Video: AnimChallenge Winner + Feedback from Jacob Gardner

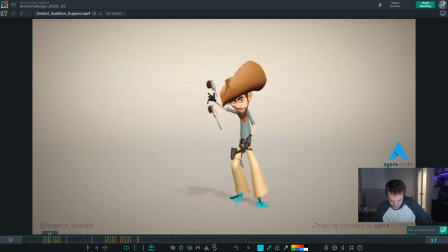1406s
and then watch out for this knee pop so you've got this bent this bent and then it straightens right there over one frame and then it freezes right there it's not changing shape anymore
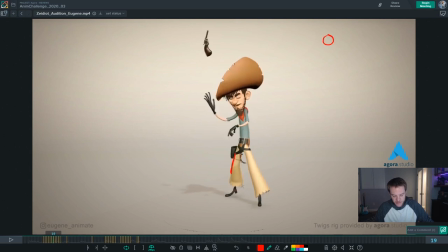1423s
i would see what i could do here to blend into that a little bit better in fact let's take this opportunity here to redraw this a little bit delete this one delete that delete
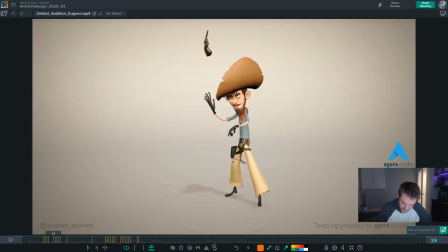1443s
this and we're just going to steal the colors and
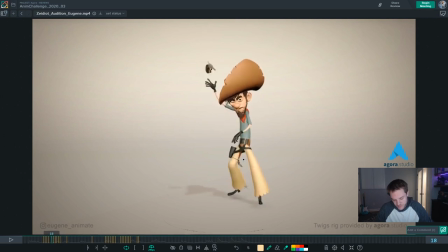1458s
that's not working all that great but my intention was to show that even just thinking of it in terms of 2d that's a little bit better that
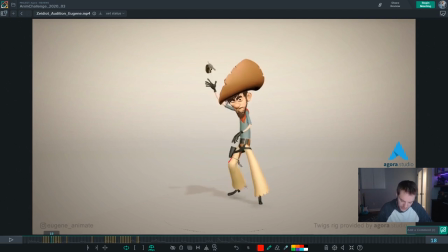1473s
works a little bit better so that line in 2d continues to move does that make sense all right then as he
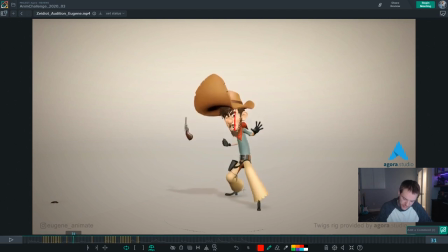1493s
as he starts into this move everything goes down at the same frame his head goes down his arms go down his shoulders go down I'll try to break that up a little bit maybe lead with the head but keep the hands up higher you could even lead with the chest but keep the
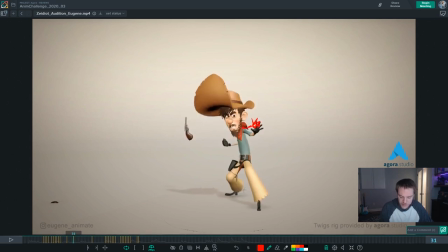1511s
hands up higher so that they're favored more towards what they were on the previous frame there's a little bit more drag even though the head is leading down and the chest is leading down the arms stay up for an extra frame and then come down which would be cool
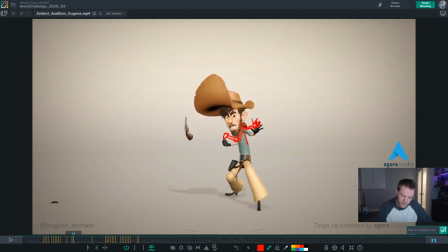1530s
Also, it just feels like his head kind of pops into there. I think that you could probably blend a little bit more, have another frame of ease into that motion. Maybe here it needs to not be as... that's probably better.
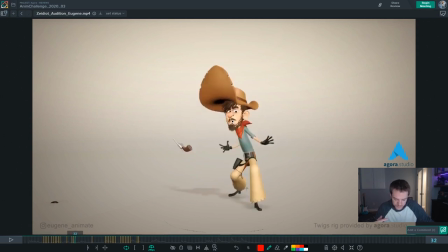1549s
Not as bent, not as knotted upwards. and then he
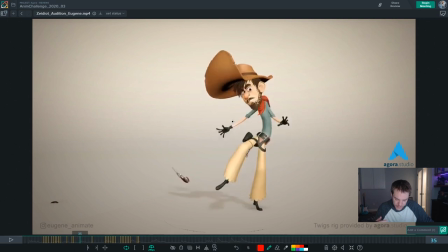1558s
hits a wall here and in fact it's kind of pinned like imagine there is a nail
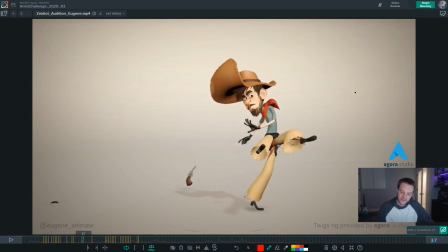1575s
being hammered into him right there and across these two frames right it's like it's attached right there there's a nail going through the frame that's holding him in place
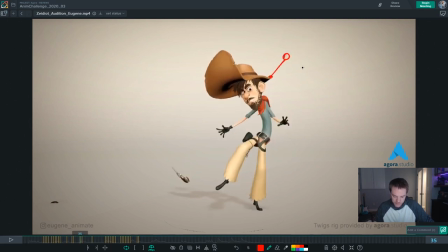1592s
and he's pivoting off of that spot so I would keep that moving keep it translating a little to the right during that spot all right and then here I think it would be really cool if I like the multiples by the way I think that's fun but I think you're losing some power
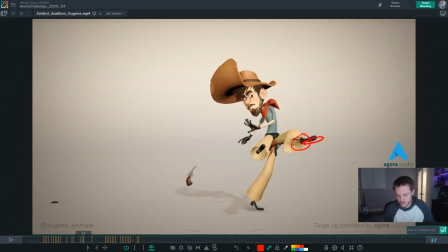1612s
by not having this be like a straight leg that'd be cool and then maybe you could even have this a little bit more aligned but also smear it even further.
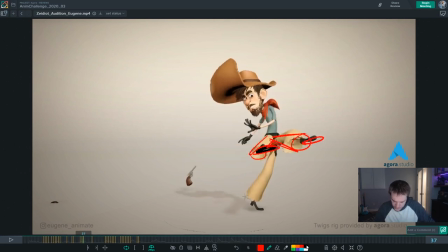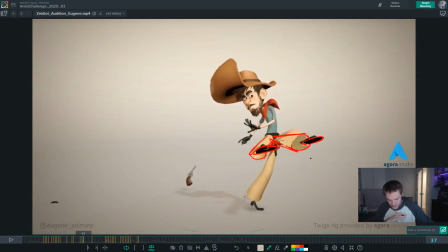1645s
I think that'd be cool. I think it's getting a little bit more power by having it straight. Maybe you could even keep it straight for another frame.